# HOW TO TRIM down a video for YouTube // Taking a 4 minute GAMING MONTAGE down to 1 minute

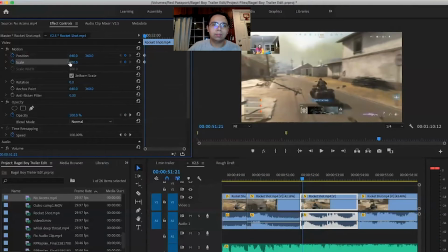[12:26]
Okay, so in the beginning of this clip, I wanted to zoom in, right, but then slowly zoom it out.
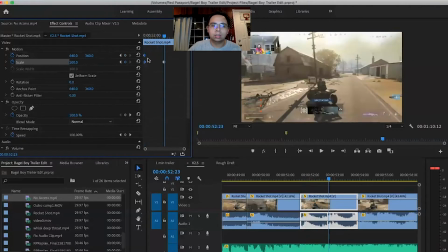[12:35]
I'll go back. So just slowly and then slowly. Yeah. So let's see.
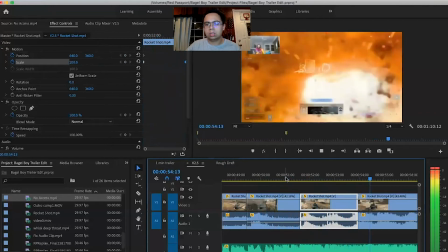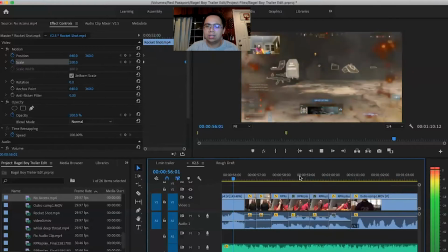[12:54]
There we go. I think I like it. I don't know if I like
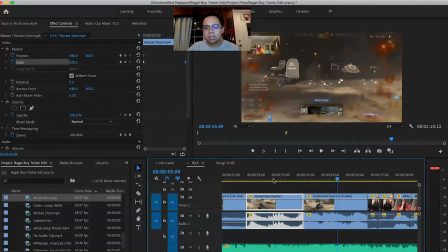[13:00]
it. Okay, so I'm gonna delete this sound because it's too slow, and then extend this one out. How is it? Oh.
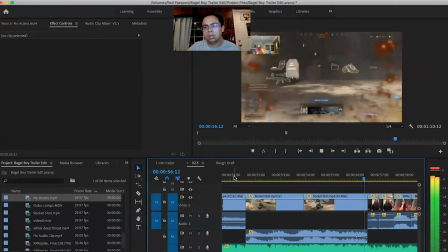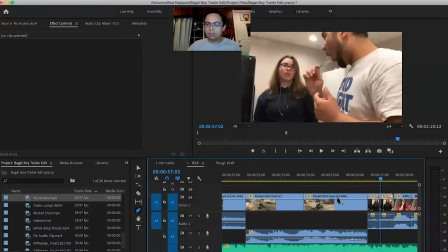[13:23]
And then I'm gonna save this out.
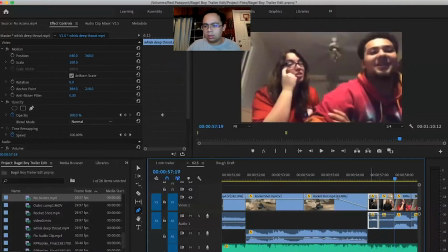[13:28]
And then put this in.
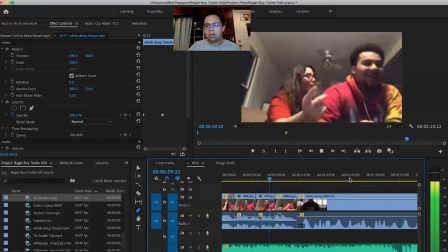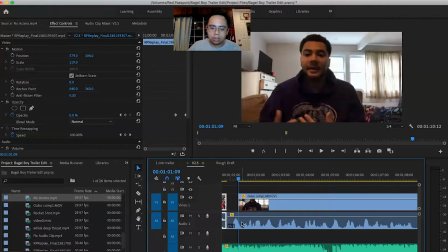[13:39]
And then I'm gonna do a little J L cut thing again here, where the audio leads in first.
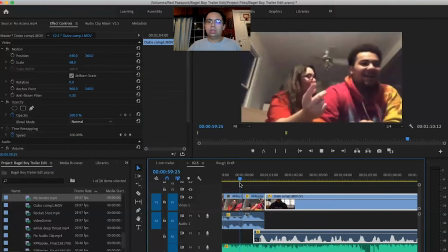[13:46]
You see the audio starts before the clip goes in.
Hey, looks like you made it to the end. Thank you so much.
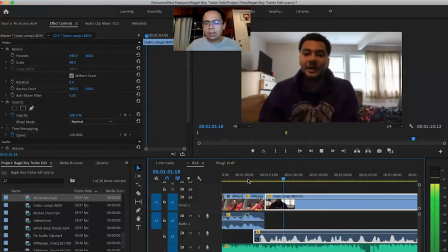[13:53]
You see how Hey, looks like you made it. you see how smoother that is? So this is original.
Hey, looks like you. It's good, Hey, look. but like look.
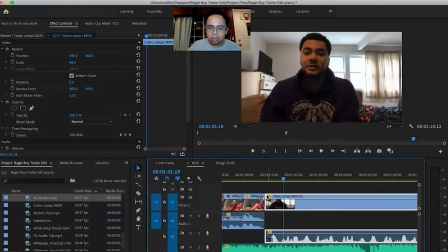[14:07]
I'm gonna put this down and then put this out and do that.
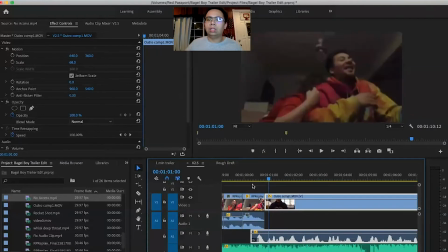[14:15]
So the audio goes in before the clip goes in.
Hey, looks like you made it to the end.
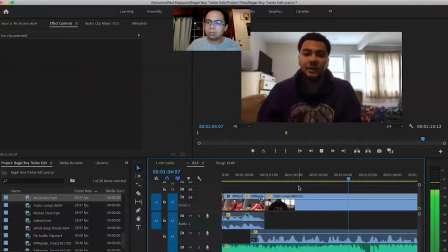[14:21] Thank you so much. Like I said before, like the end. Thank you so much. Like I said before.
And what I like to do when there's a talking clips, Thank you so much. Like I said before, like, comment. when there's a talking clips, I like So to much. Like I said. zoom in a little bit.
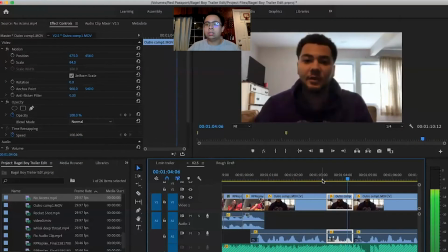[14:39]
So I change the little frame here, so the audience isn't get bored.
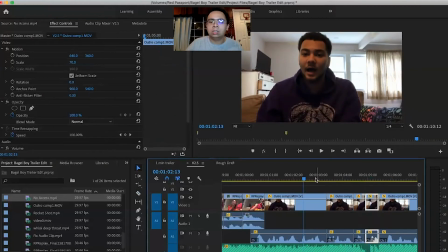[14:46]
Like when you do that, the audience thinks like, oh, there's something changing in this video or in this clip, so they won't like click out to do, you know.
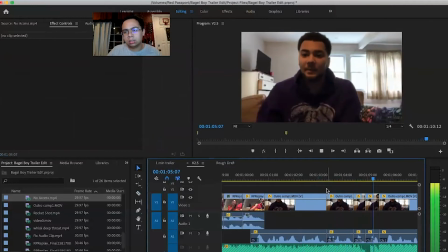[14:55] Thank you so much. Like I said before, like, comment, subscribe if you liked it, if you want to see more.
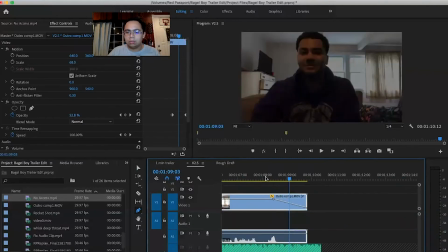[15:01] Peace out.
The fade out though. You gotta fade that out.
I want to see more.
So.
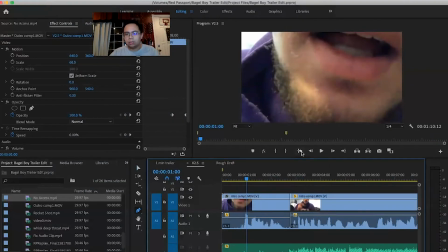[15:08]
Got. And then let's rewatch everything.
God damn, my lips are crusty.
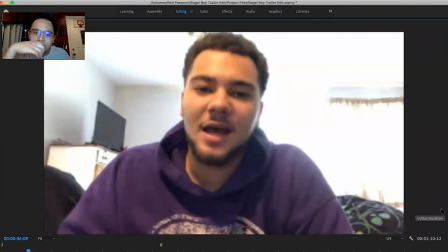[15:15] What's up, my mailboys? Thanks for stopping by. I really appreciate it. Go ahead and check out the video.
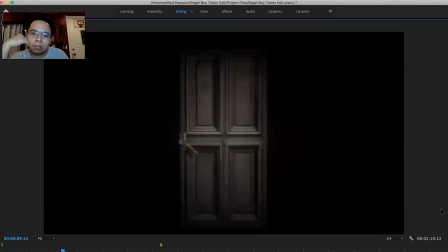[15:20] A lot of time and hard work went into it.
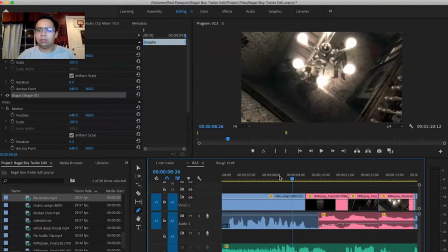[15:25]
Hold it. So right there, I'm gonna actually fade that out.
Hard work went into it.
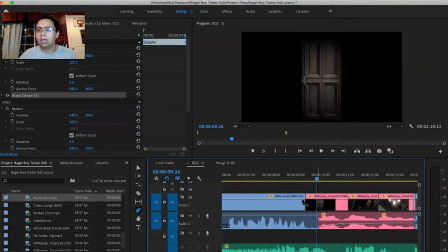[15:31]
See how abrupt that is, going from white straight to black? So I'm gonna actually do a fade to black.
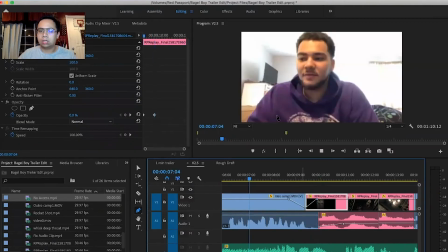[15:37] A lot of time and hard work went into it.
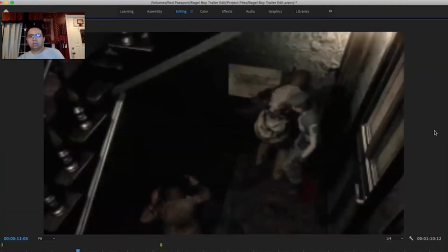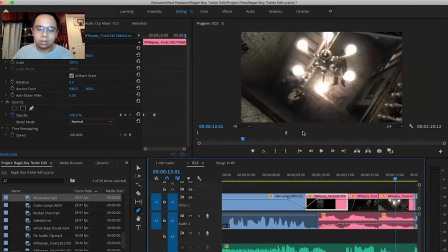[15:47]
Okay, so this clip I'm going to change because it looks like it's not focused on what you want to be focusing on, what the audience is supposed to see.
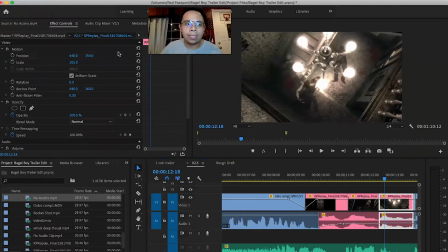[15:56]
So I'm going to change.
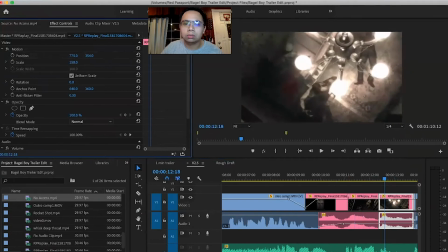[15:59]
I'm going to zoom in just a little tad and then move this over so the audience can actually see what they're supposed to see.
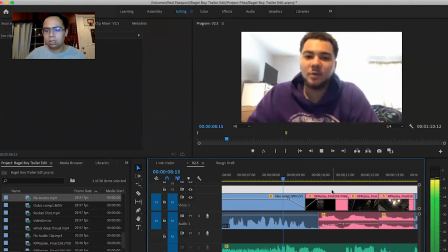[16:06] Hard work went into it.
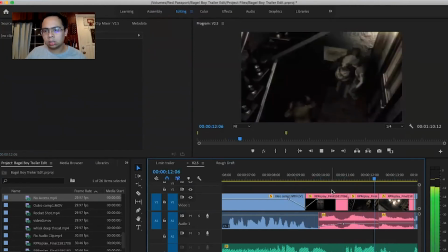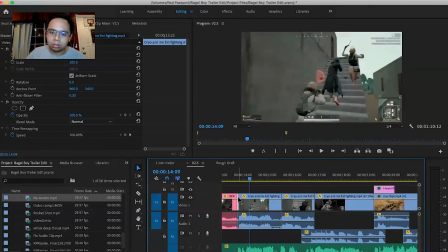[16:13]
Alright, this is abrupt here. I don't know, there's a sliver here that I forgot to edit out. But so I'm gonna introduce some crossfades here.
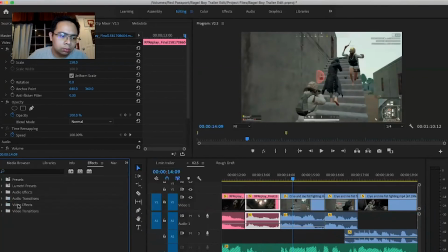[16:27]
So let's go to effects and then we're gonna go to video transitions and then we're gonna go to dissolve. So cross dissolves.
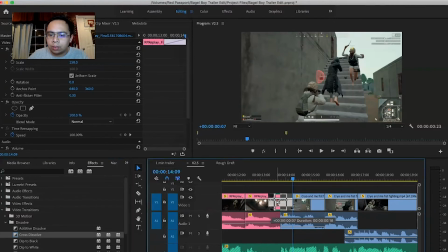[16:36]
Oh, it's missing. So cross dissolves here. This is what I love using cross dissolves, dip to black, dip to white. Those are like the most basic and most common things I've used. Those are just so simple, right?
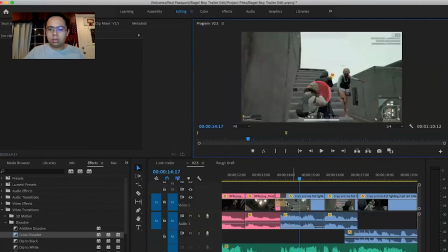[16:51] Alright, watch over there.
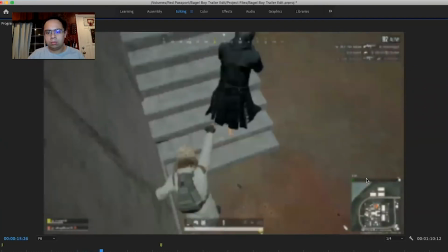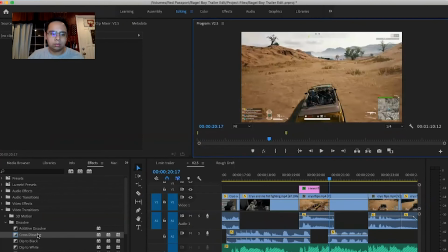[17:01]
Let's put another one there. Yeah, just because, you know, we don't want it to be too choppy.
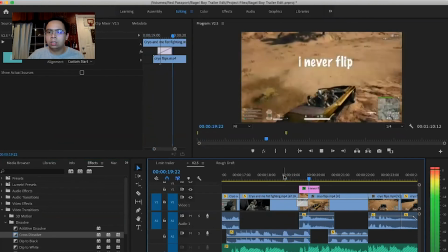[17:08]
We really want to do cross dissolves. Cross dissolves because they're really smooth.
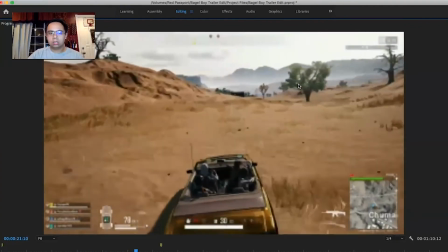[17:17] What? You want to say that shit again? I didn't
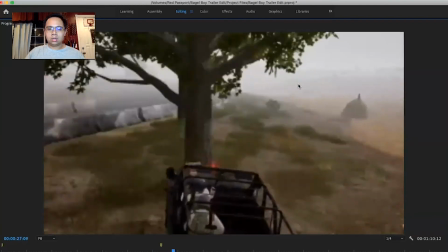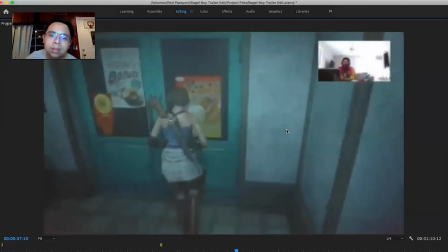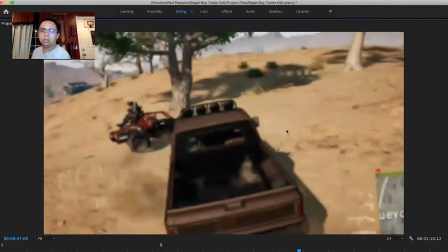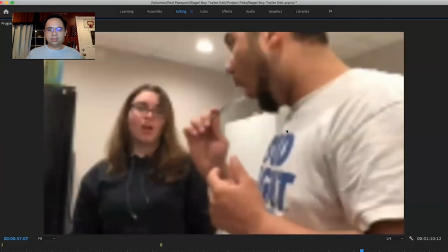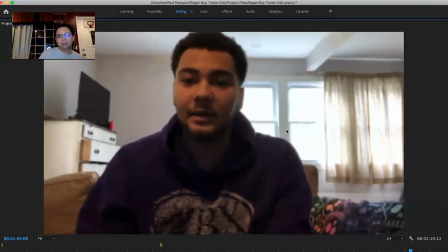[17:59] so much. Like I said before, like, comment, subscribe if you like it. If you want to see more.
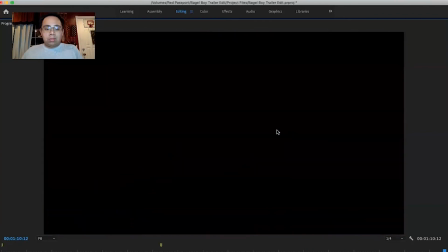[18:04] Peace out.
I like it. Hopefully some improvement from the original video.
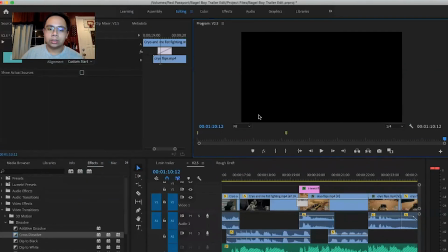[18:11]
I'm actually going to save it here and then send it to him. I'm going to actually link the original. Alright, so that's it. It's freaking almost 2 o'clock. I think that took me like 30 minutes to 40 minutes to do that edit. It's not the best edit that I have ever done, but you know, I just wanted to show you my process and how to take a 4-minute video into a 1-minute video and try to get everything jam-packed into 1 minute. Because like, if you think about it, a lot of people have short attention spans now. That's why people are going to TikTok and like watching 5-second videos and they get addicted, right? So trying to like make videos as short as possible, and you just want to really be short, straight to the point, and concise as possible. That's what I try to do here and show you guys my editing process. And I think I'm going to do more videos like this where I kind of do a video edit and then I'm going to show you guys what is in my mind when I am actually trying to edit a video, and then hopefully you guys can grab a couple of tips and pointers when I do that. But yeah, I'm going to link you guys in the description below to see if you want to see the original version. I'm going to link that, and also I'm going to link the new version where it's just a 1-minute trailer. But yeah, I'm gonna do more videos, stuff like this. So if you're new to this channel, definitely hit the subscribe button down below. And you know, if you need more tips, I do have some videos on editing tips and all that stuff, so check out my channel below, and I will see you all when I see you all. All right, hopefully I get more consistent on YouTube. Follow me on Twitter if you're on Twitter, because I'm more consistent over there. That's the most consistent platform that I am on right now, but you know, it is what it is. I'll see you guys next time.